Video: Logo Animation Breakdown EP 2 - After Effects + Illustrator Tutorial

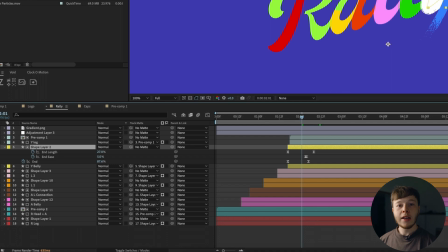221s
And then I also animated the easing of the stroke just to give it a more pleasing look as you ride along so it starts kind
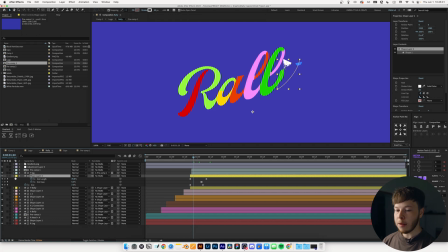227s
of tapered and then gets thicker towards the end and then animates out to cover the full letter so you can kind of see it a little bit here
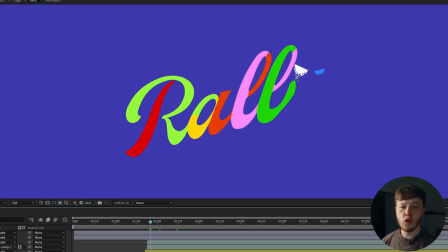234s
it's kind of like a triangle you can mess with that to get a different look if you want to but i found that easing it really helps sell
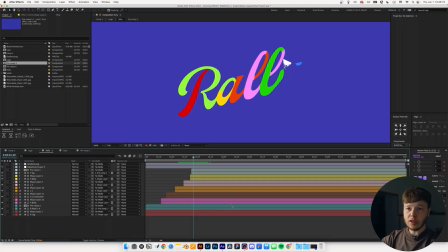241s
the feel of a brushstroke forgot to mention that this is just a 4k composition because i wanted it to be high quality when you deliver assets to someone you want it to be a high quality so for client work i usually do 4k depending on this case and then i do 24 frames
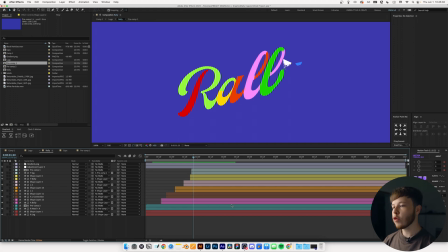254s
per second because you know it's easy it looks nice it works well with most things if i hit u you can see all the keyframes
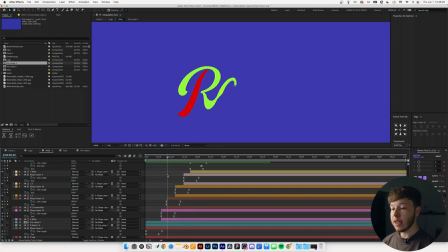261s
and it's just super basic it's really just trim paths and then animating the taper of the stroke as well just to make it a little bit more
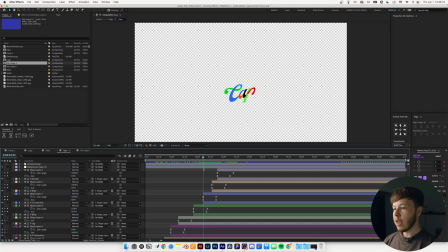268s
pleasing same thing over and over again and just about finding a flow that works well so if we take this p here for example and if
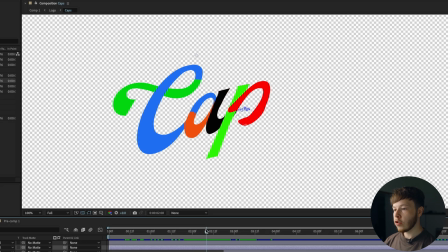276s
i scroll through you can see I have the red come and then as soon as it gets to there I try to ease it into the next so that the pacing flows and we don't get weird gaps in pacing and timing because you want the thing to Flow like you are writing it in real time So that's probably the hardest part about actually animating.
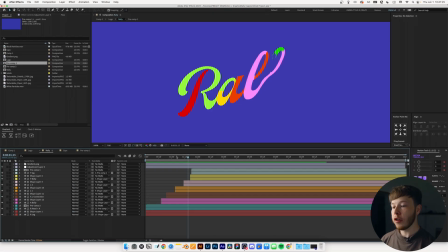292s
This is getting the pacing right once the base animation was locked and loaded I was ready to add a little bit of sauce because you know sauce makes
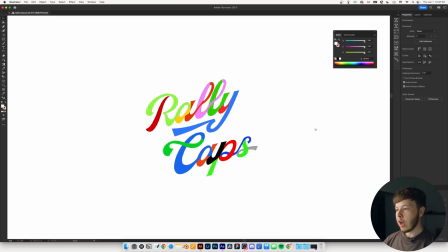299s
the world go around for this I wanted to keep that grainy kind of grungy look of the logo one way I did that in the
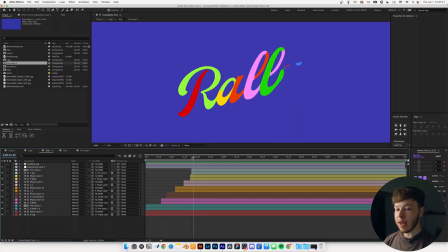305s
animation itself was by adding a time displacement.
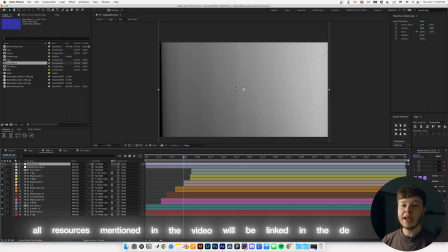308s
I used the gradient, the sexy gradient that I also used in the distorted text animation time displacement tutorial that I did.
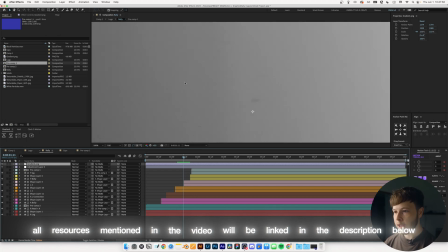314s
So I just used the same gradient because it has some really nice texture to it that is very subtle. Like if you zoom in here, it has a little bit of that grainy look to it.
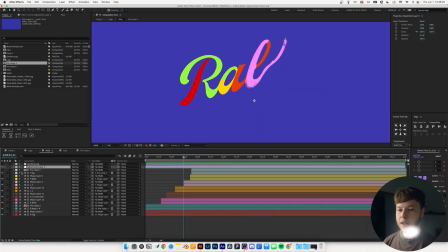322s
So I added that and then I just added an adjustment layer where I added the time displacement.
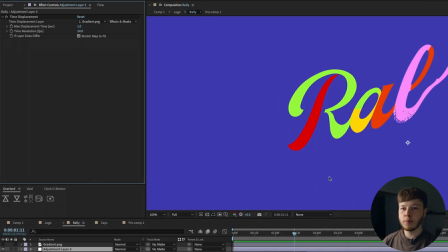327s
Left everything at the average basic settings. As soon as you apply it, this is what you get. And then you just want to match the time resolution FPS to your compositions in my case 24 anyways and that is
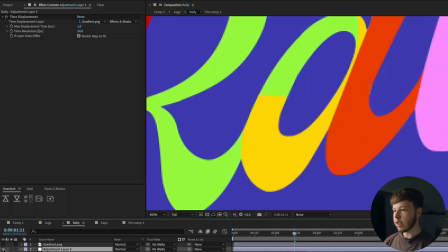337s
what creates this little grunge here so if I turn this off you can see I don't have any of that so without it it looks
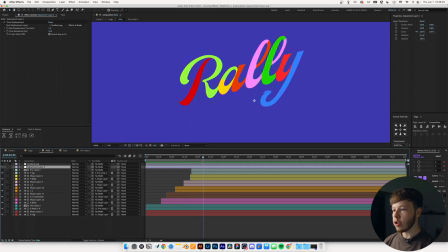343s
very sick and you get some of that nice grungy edge displacement look which I just fit really well for this animation in particular without it you know you still have a pretty good but it's a little bit too clean for me I added the same I just copy and paste it into the
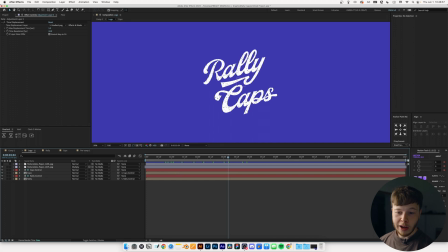359s
other composition you want to elevate this a little bit so in the composition where i have both my pre-comps i added two things one was just a
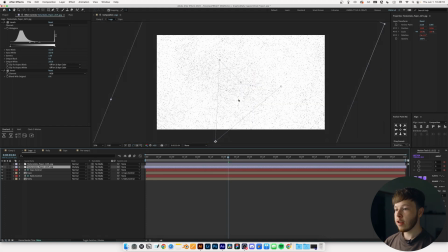367s
simple texture so if uh i take this transparency thing off you can see it's just i inverted it and changed the levels a little bit
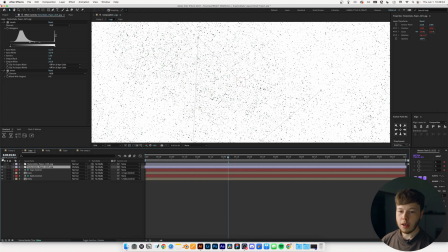375s
to get this really grungy look to again match this look right here because i wanted to keep it true to the feel of the brand and the logo i did
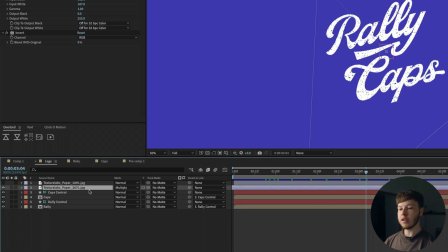382s
that and then i hit preserve transparency so this basically does if you place something on top of layers that are transparent it just keeps that transparency so it's basically like a mask without parenting it to something specific then as you can see i have a little bit of edge grunge
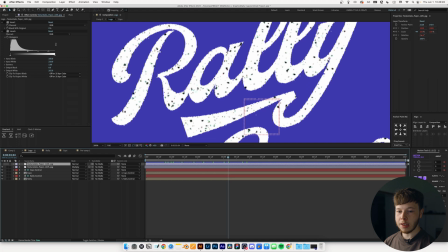396s
here and i did that just using a displacement map so i added another texture that looks just a little bit different for each individual pre-comp
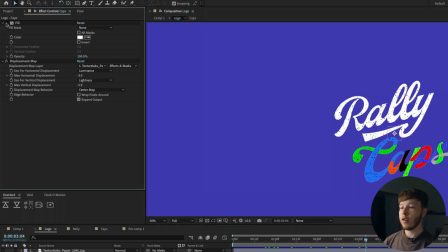404s
i just added a displacement map and of course a fill because otherwise we still have all the crazy colors and then i just played
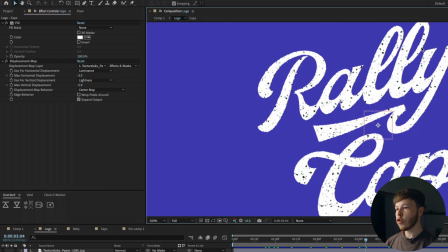409s
around with the settings until i got a look that i really enjoyed i liked a little bit of the specs so you see out hair just a little bit
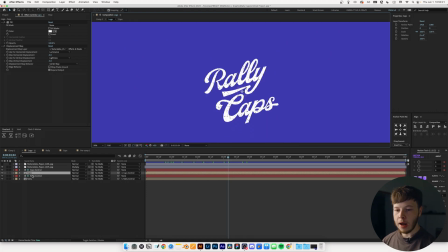415s
of displacement hand there without messing with it too much and then i added a null to each of those pre-comps so i could animate the
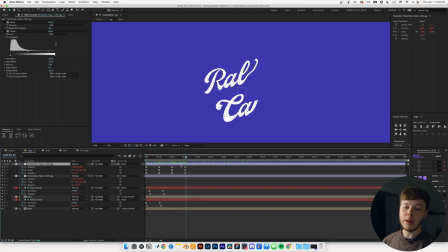423s
position and rotation ever so slightly and i think it's also worth noting that i animated the textures i recommend checking out my friend sky's youtube video he
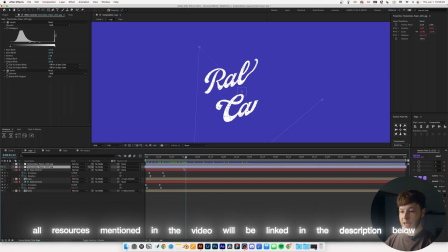431s
has an amazing tutorial on how to animate textures and that's the technique i use because it works really well so i checked that out the link everywhere anyways so i added just a little bit of movement to the logo coming in.
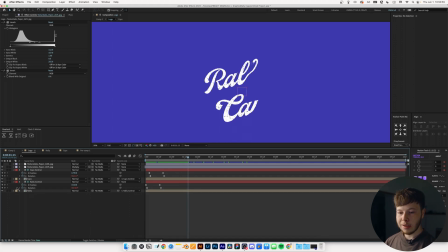442s
Nothing too crazy. And we also have an inertial bounce on it just because I just wanted it to feel a little bit more organic in the way that it comes in. That is pretty much it for the logo animation itself. And it is finally time for my favorite part, which is the extra, extra sauce.
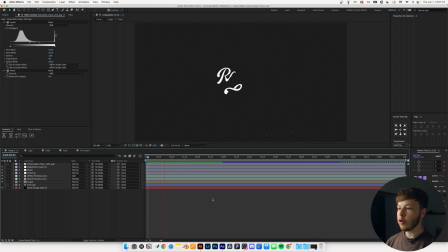457s
In our main composition, you can see we have a little bit of sauciness going on. Nothing too crazy.
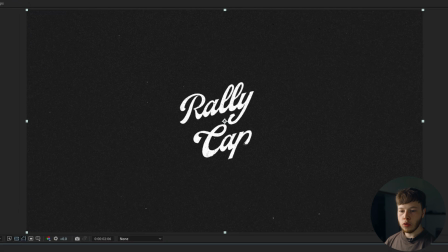462s
You know, it's pretty basic sauce, really. First thing is particles. I love particles. I have black and white particles.